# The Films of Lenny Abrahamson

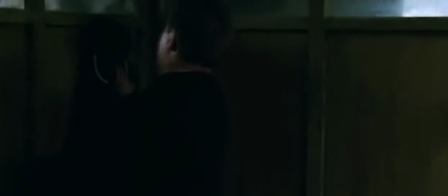3:43 Loneliness I think is very, you know, undramatic loneliness is something I'm really interested it in like how does a person sustain their sense of self-worth or the value
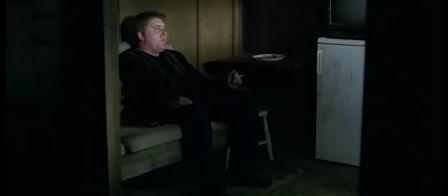3:53 of their life in isolation how do you make sense of the of the
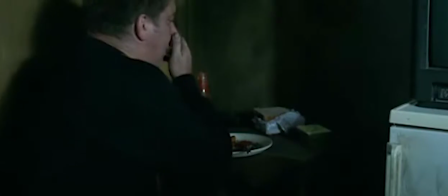3:57 small actions that are called for in daily life like keeping
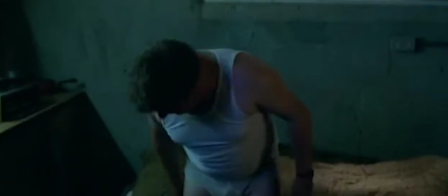4:02 yourself clean fed housed going about your daily business dealing with the state you know in terms of like paperwork and all that if it's entirely supported by your own there's nothing else nobody outside you to support that project of your life i i find that does raise the most fundamental questions about what
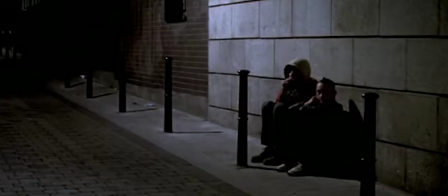4:22 it is to kind of want to continue to live and um so loneliness is something i thought about and i've actually thought about since i was a kid funny i you
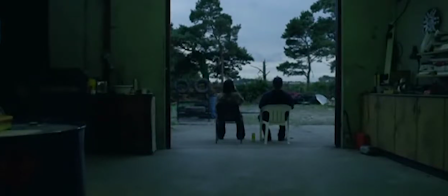4:32 know i was always very um drawn to look at
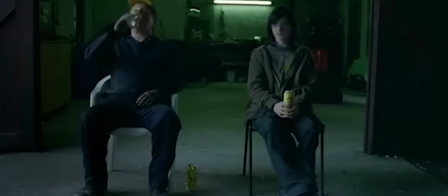4:37 people who were alone and wonder what that was like the camera Work
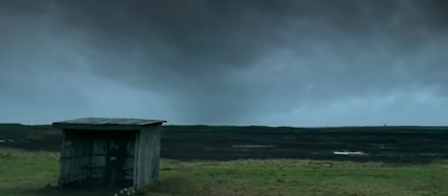4:42 is a big player here too. These establishing shots picturing Josie in about a small space as possible compared to his environment.
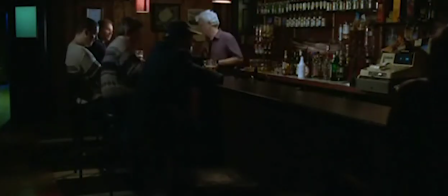4:48 Or here as Josie is ridiculed by Breffney in the pub. Abrahamson frames everybody else at the bar together.
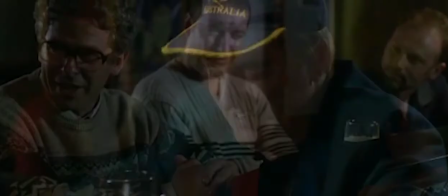4:54 Josie was giving us his five-year plan. For fuck sake. Morning to Josie.
While Josie is framed totally alone.
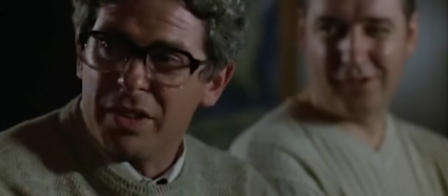5:00 What?
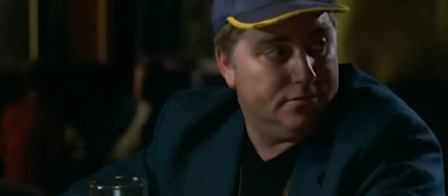5:03 We're opening late above the weekends. Just Thursdays, Fridays, Saturdays.
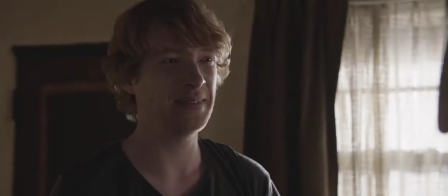5:10 Good man.
Mental health is another big theme of consistency in his work,
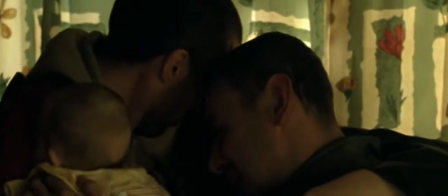5:16 but I think the fascinating aspect to Abrahamson's approach is his diversity in broadcasting these deeply personal issues with the audience.
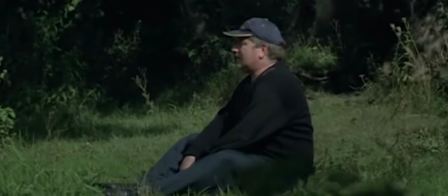5:23 Like in real life, to find potential problems with somebody's mental state, sometimes you have to dig beneath the surface a little.
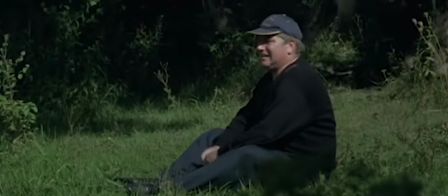5:29 It's not always a case of...
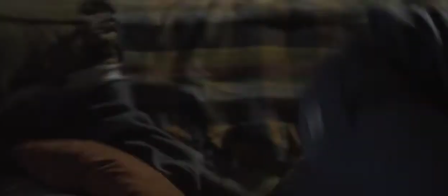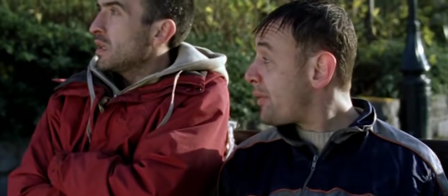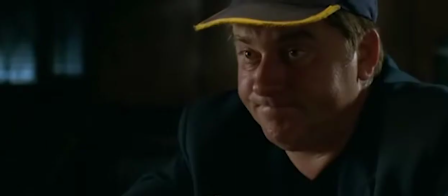5:43 Sometimes you have to dig a little bit deeper. I think in Garage, we get plenty of indicators for Josie's internal struggles.
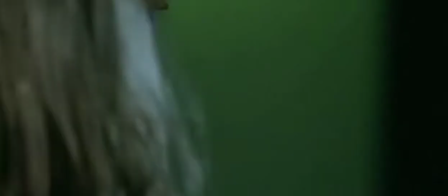5:50 While he's clearly a deeply lonely individual, he's also incapable of truly connecting with someone.
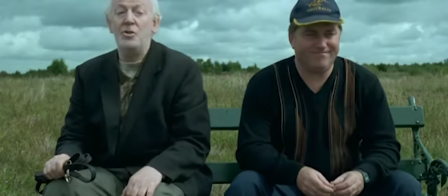5:55 This scene with Mr. Skerritt is probably my favourite example. It starts out pretty straightforward, two men chatting about fishing,
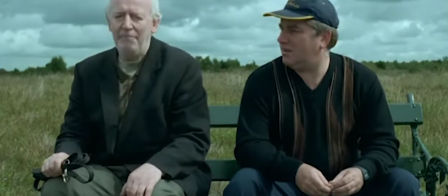6:01 but when Mr.
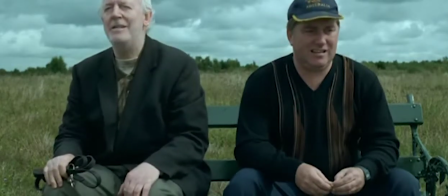6:15 Skerritt really opens up to Josie, clearly struggling with the loss of his son,
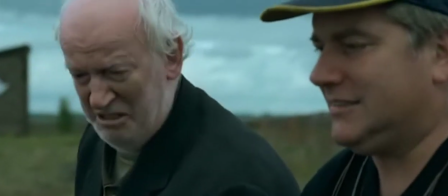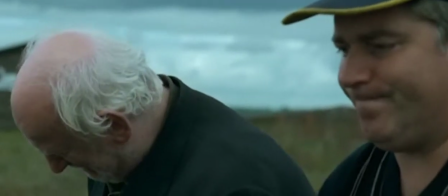6:23 He doesn't know how to respond, so he just doesn't, he just continues to make small top.
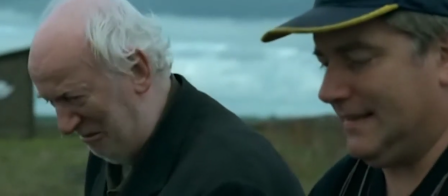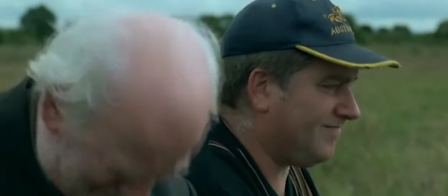6:36 And I think this is what really sets Abrahamson apart.
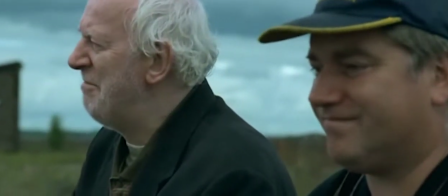6:40 Filmmakers have been criticised for using dialogue for exposition for decades, but here, the exposition of character is coming from what's not being said.
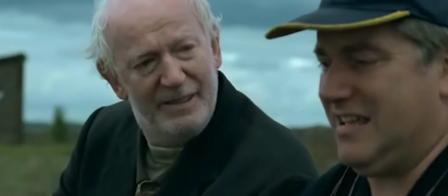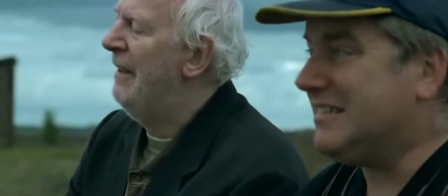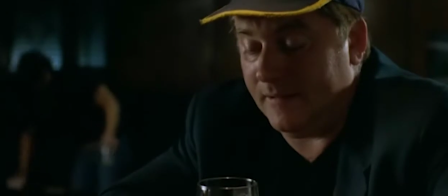7:00 Set in rural Ireland, I think there's plenty of criticism going on here regarding the Irish culture surrounding mental health.
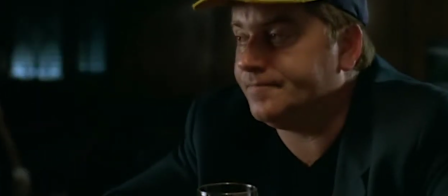7:05 There, it's a culture of hiding struggle, where regardless of how bad things are on the inside, on the outside, it's always...
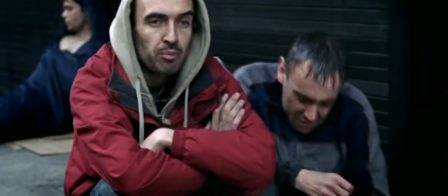7:17 I think his approach to broadcasting a character's mental state is probably at its most formalist here in Adam and Paul.
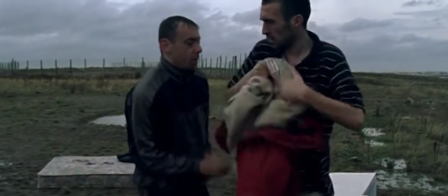7:23 Throughout the film, the colour palette has mashed the two hopeless heroin addicts' prospects pretty effectively. It's been, without question, incredibly bleak.
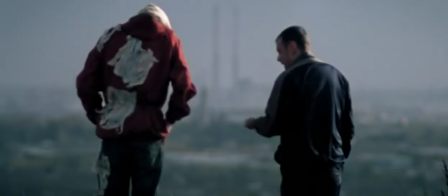But when the two finally score, the visual style of the film shifts completely, and we enter this almost dreamlike state.